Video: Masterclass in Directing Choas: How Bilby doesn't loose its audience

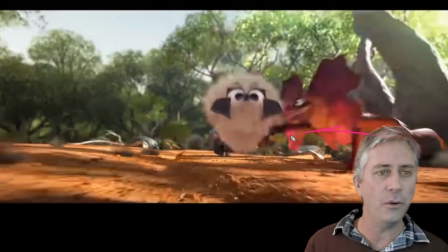(12:18)
I love it, this shot. It's just keeping on going. This is so exciting. This is what I love. We're now about halfway through.
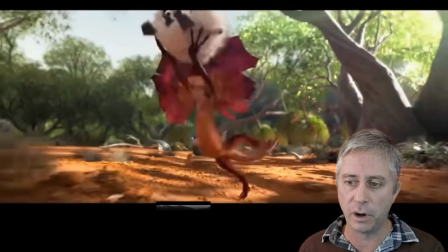(12:24)
But the characters have changed direction and they're running away from the camera, and the camera is going to follow them, which is nice.
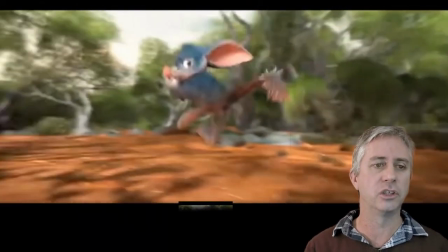(12:32)
We've actually changed the camera direction, the way the characters are running.
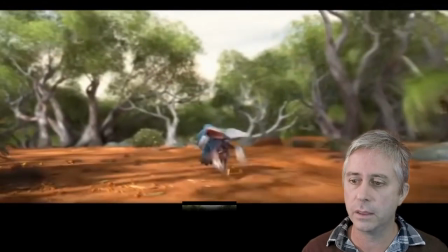(12:40)
We've changed the direction or the language this time. So we've ended up with the characters on this center down the bottom.
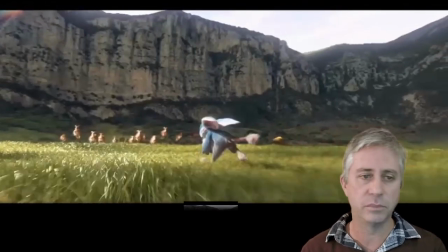(12:49)
We've got your horizon line in about the same position again all the way through.
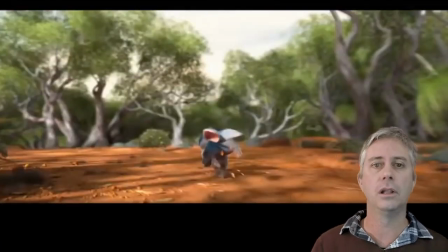(12:55)
So far the horizon line has been in there, or the horizon line has vanished, and we go from here to a shot which is
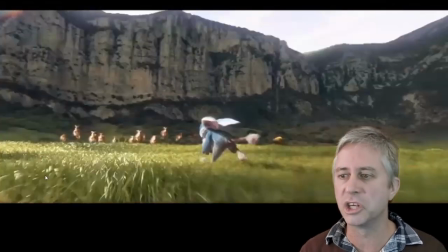(13:10)
characters are in the same position, running in the same direction, but there's now all of a sudden something, again changing the action from the background coming towards us.
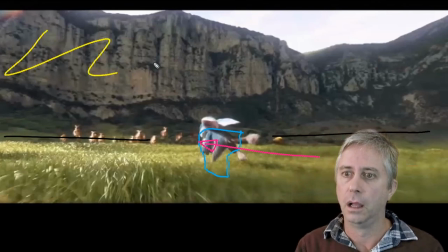(13:22)
Let's just bin that one. We've got the horizon line in the same spot, but we've put these hills in to give us a backdrop.
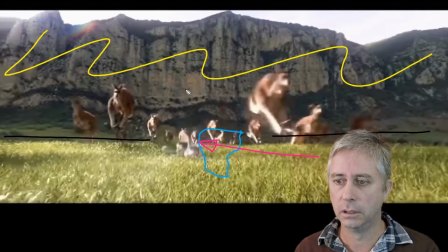(13:31)
And coming towards us is now, camera is still moving in the same speed and the same direction,
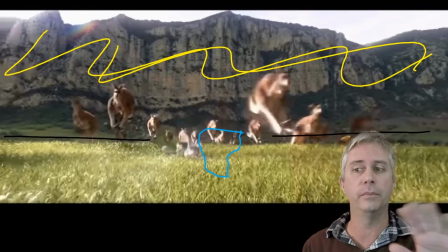(13:40)
but all of a sudden there's now action coming towards us. Oh, our characters have to change direction, which is really nice. It just throws up chaos. It just adds chaos in.
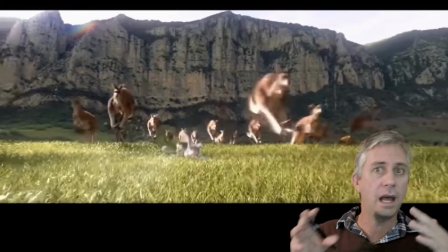(13:51)
But we've been able to follow our characters who have started running one way, and they turn around and come running back towards us.
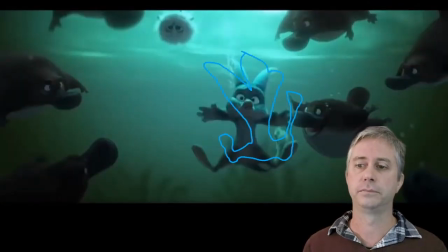(13:58)
Shot. Oh, he's found. Again, we start getting shorter now. So we get from the shorter shots.
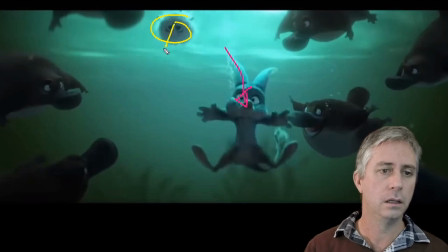(14:10)
We've introduced our characters again and put them in their strong, clear silhouette.
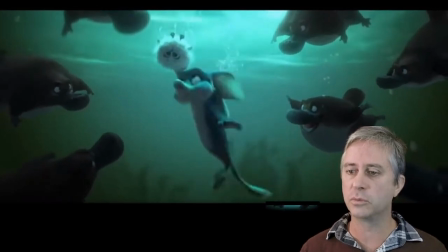(14:20)
This one's been fabulous because we've gone, how much movement have any of the characters in the background had? Well, 0. How much movement has the camera had? 0.
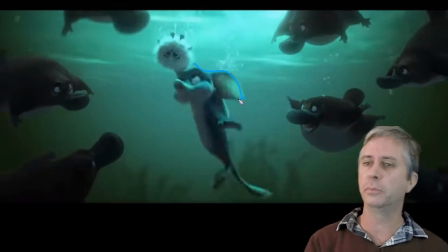(14:31)
So this one's a really jarring shot because everything else has been so chaotic. We get to have a shot like this, it's jarring. And again, we cut to, the Bilby's in a very similar position.
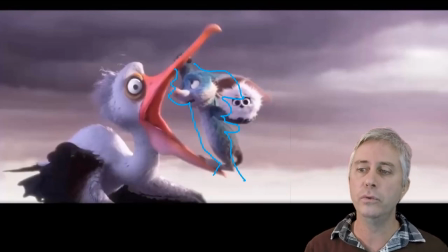(14:47)
Clear to see that the cut point's gone through. We have moved our chick to go from where he was up here to over here. But we've put our Bilby definitely in distinct danger in a very similar position,
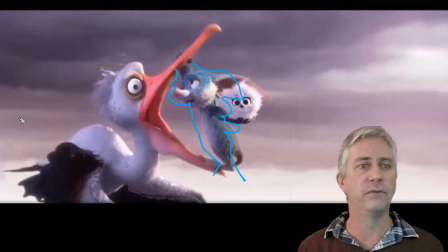(15:02)
which I love because it's easy to follow for everyone traveling along at home. And this is what we do with the rest of these short shots. It's really nice. We've got our Bilby in a clear position, in danger, and he just cuts straight to silhouette for the next one.
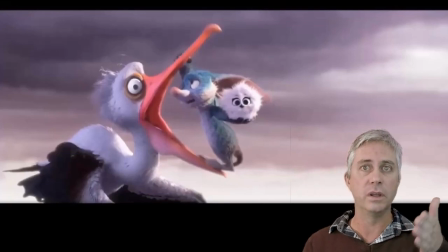(15:21)
He's in danger again, but he's in the same position within frame. And he's just doing this all the way through.
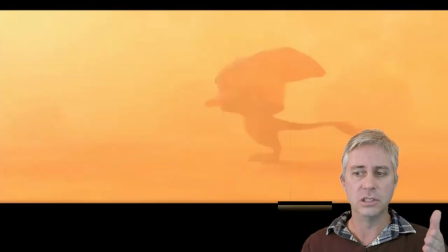(15:28)
The thing which does change the most is usually the way action is happening. These last ones, there's not much action. Camera doesn't have much action. Characters are not having much action in these little shots.
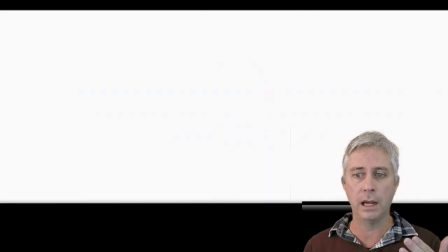(15:41)
But towards the end of this sequence now, we start pulling the camera around, stopped, moving it up, moving it in.
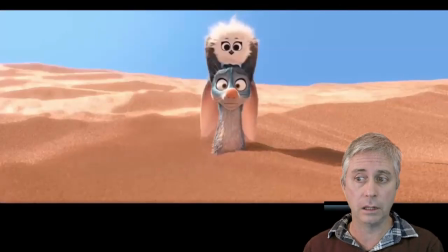(15:50)
Camera's going up, camera's going down, camera's moving in,
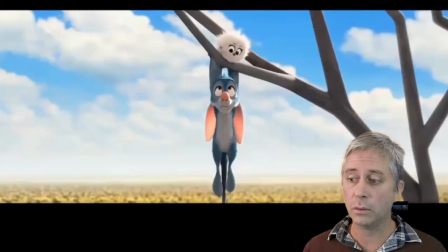(16:00)
getting closer until we're right on top of him again.
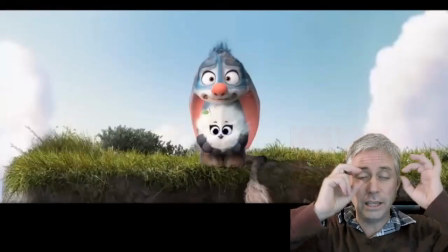(16:04)
After so many short shots, his eyes have been in the same position. We've terrified him.
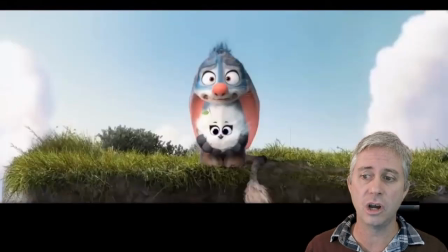(16:11)
And then finally, there's 3 really, really quick shots, which are just breathing out. And this is really good.